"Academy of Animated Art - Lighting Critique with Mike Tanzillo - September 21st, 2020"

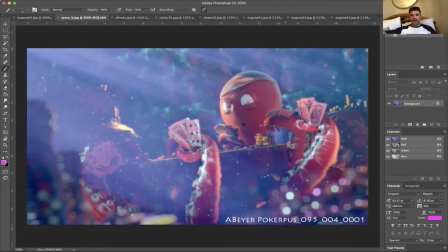The other thing that I would really like for you to work on here is building the depth of the scene, because we've got these God rays coming in, and they look really good. They're softer than they were before. The rays are a little bigger than they were before, and I think that's working really well.
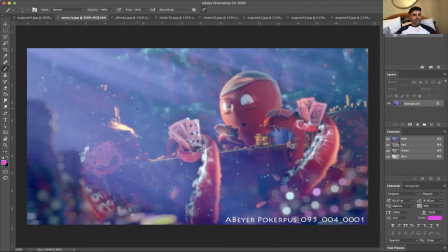But you can see it's also over top of this foreground element. It's kind of a little bit universal throughout it. And what I would want to see, let's see if we can mock this up real quick.
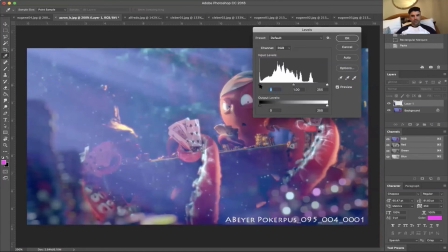What I would like to see is for, let's say, like that, if that got a little bit darker,
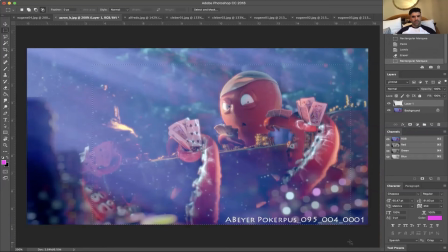and then we got more contrast in the center here, a little bit more.
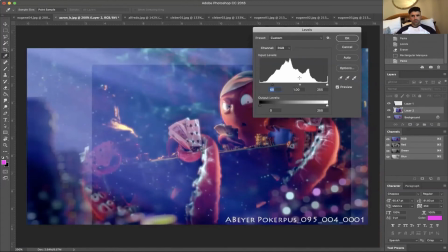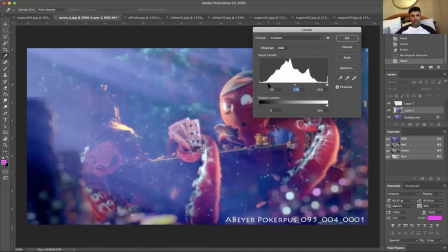Let's see, maybe like that.
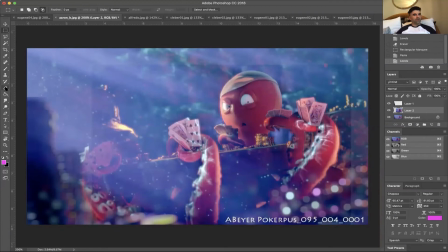What this will allow us to do is create 3 different contrast points in the scene, and actually we can increase the contrast over here as well.
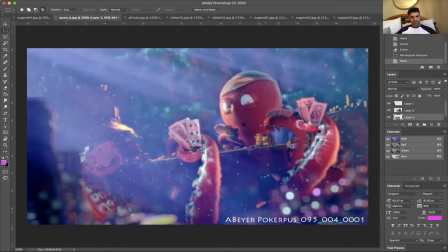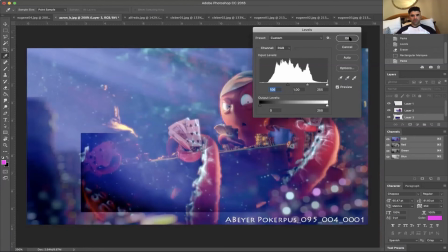Maybe just that a little bit darker too. Yeah, just a rough approximation here.
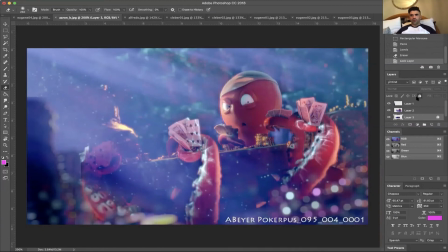And then what this will do is, so like this area in the foreground is, take away some of that saturation. you know, like this area in the foreground is the darkest, then that second darkest black point,
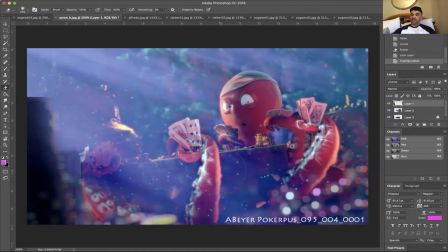and then behind it, everything back behind it is that lifted with the God rays and the scatter and everything back there, because that'll allow us to step back into space. Versus we have the original where everything's kind of falling out of the same plane visually. You just want to create a little bit more layering than that.
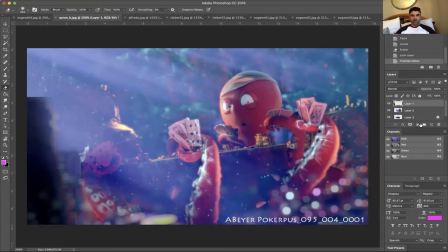Your caustic lights are looking good, but they're very um, they're very strong in some parts, and like they're very bright. Specifically, I'm looking in here on this tentacle and on those cards,
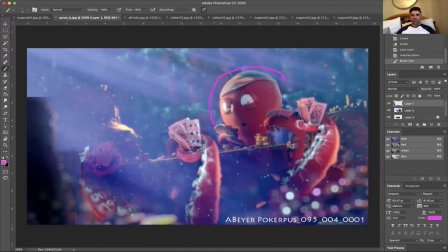and then we're also just not really seeing it too many other places. So I would say in the areas that it is there, I would tone it down by like 30%, and then maybe try and sprinkle it in a couple other areas. Um, I do really like this out of focus bright shimmeries here. I think that's working really well.
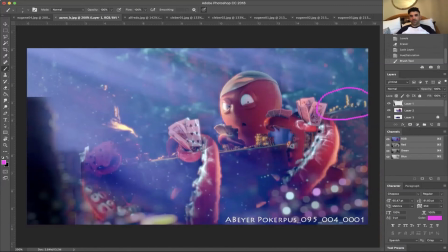It would be nice to get something not quite that super out of focus, but something like that back here where these coins get a little brighter and a little bit more. We lose a little bit more detail on them. Maybe it's just a little bit more blur. And then the other thing is, since
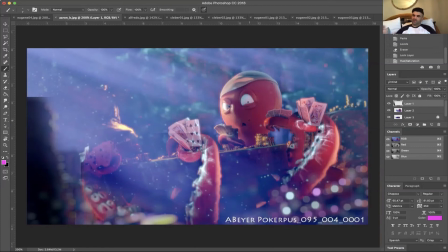our focus on the shot, it doesn't seem to be like the specifics of what the hands of what the card hands are. Um, Not that octopuses have hands. He's holding a card hand. Um, I think we should just brighten the eyes a little bit and really
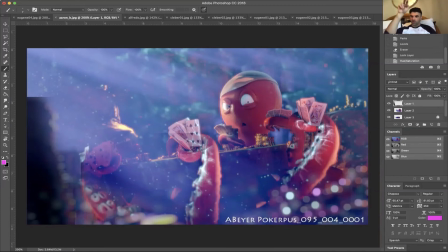get that center of focus on because we really want to look at the character's face and on the eyes. So we really kind of want to zero in on that area, and perhaps even get a little extra fill light on this part of the face as well. So um, good stuff though. I love the color palette of this.
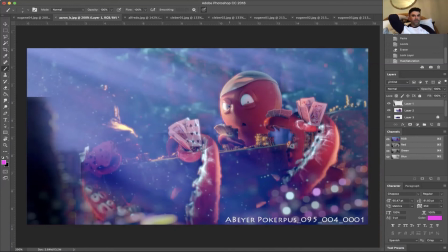We've come a long way with this one. I should have pulled up the original um, for yours as well, because I think that's been a fun one.
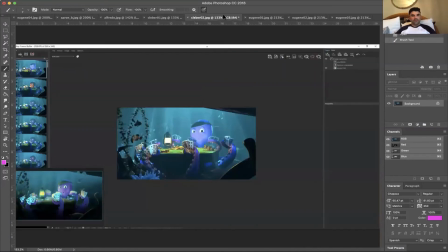Clever, really cool stuff. Love these work in progress frames. The biggest, like, and you're doing a good job of creating these framing elements here on the left and right side.
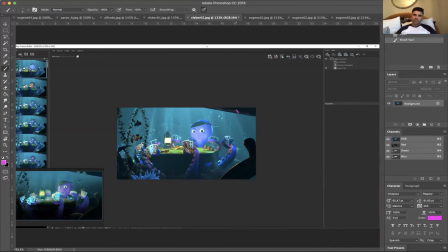I'm wondering, it's almost like I want to put something in here to just kind of like make this shape kind of frame it in the way that this stuff is kind of framing it in there.
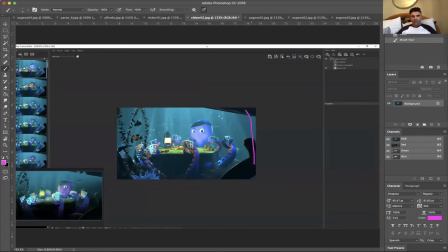I almost feel like this open space can kind of let things leak out. So maybe just like a darker element right there too. The biggest thing that I would work on is making sure that we are getting the color of the octopus's face right.
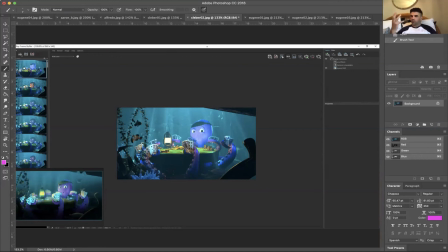So one of the things that was really nice about the reference was that it had this kind of like richer, more magenta tone to it. And I would like to get back to that. So if you could,
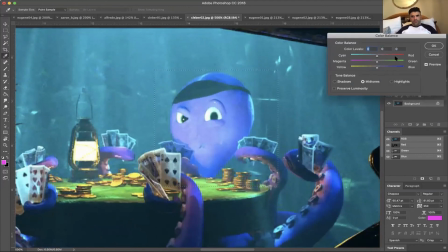let's see. Oh, not that. So like if we could push it, maybe some more reds in there. It's a little bit less.
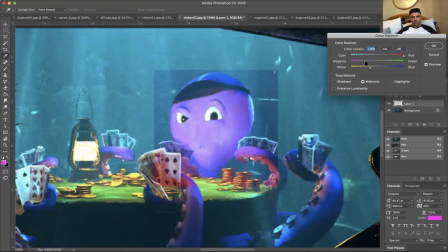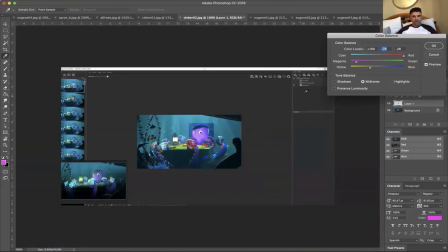Maybe not that much saturation. But if we were able to push something more like this
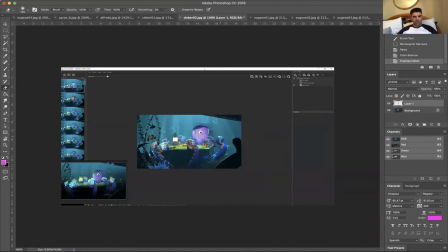in the face, what we could then do is this pops off from the background a little bit more. And so I would aim more towards that tone. And then the shaping as well, because it is kind of flattening out.
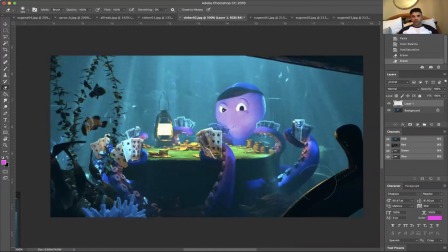But in terms of like pure render, this is looking pretty good. There's good shaping. I love the pockets of light and dark kind of coming across here. The God rays are looking good. Similar to what I just said in
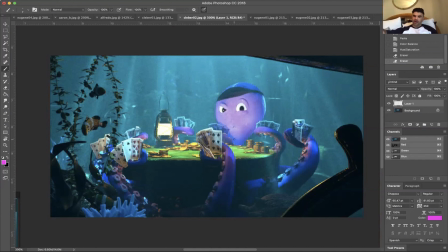Aaron's, is you want to make sure that we're stepping back into space and feeling like the pockets of our black points are darkest in the foreground, middle, back. But you've done a good job here where everything back behind the octopus is kind of like a wall of atmospheric scatter, and the foreground's very very dark.
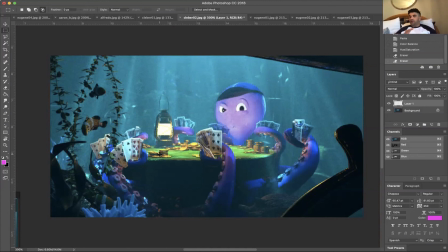I do think we could probably, for these midtones, I don't think we should go like perfectly 50% between them. We could probably, because they're like our central focal point, we can go a little bit darker in that region. Than I think would be photorealistic
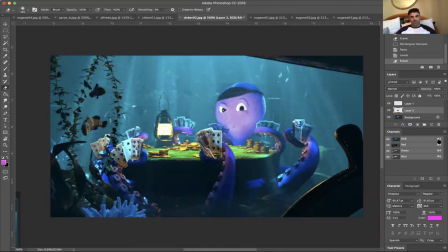in that capacity, just because we want to get those dark values to pop out. So something more along those lines, just like a touch more darkness in it. And then once you get in the comp, like you want to kind of glow up this lantern and kind of make that happen in there.
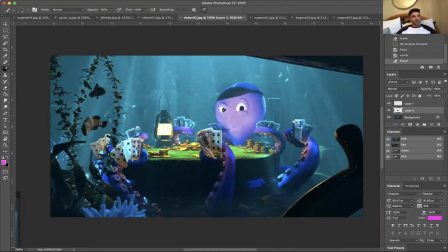But yeah, I think this is a good one. The other thing too, again, I mentioned this to other people. I guess I gotta look into this. Is the hat, the visor on the character isn't getting light at the same rate that the skin is, so you may need to adjust that shader because like the amount of light hitting this character is pretty profound,
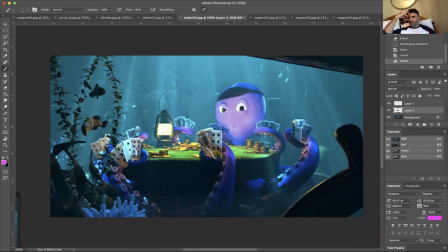but you're not seeing that reflected in the hat, so you just may want to double check the shader on that. All right. Well, I think that's it for today. If you all have any questions at all, if you're watching this on Facebook or YouTube, feel free to throw your questions or comments in the section below.
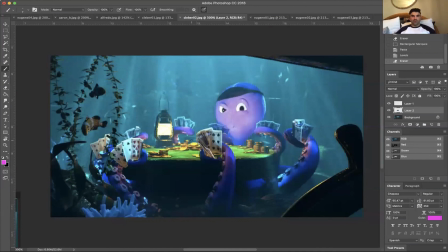I'll be circling back around over the next few days to take a look at it. So just let me know what you guys have. And if you need anything else, I am in my wicker bed here to answer all your questions. So I will talk to you all very soon. All right. Happy lighting, everybody.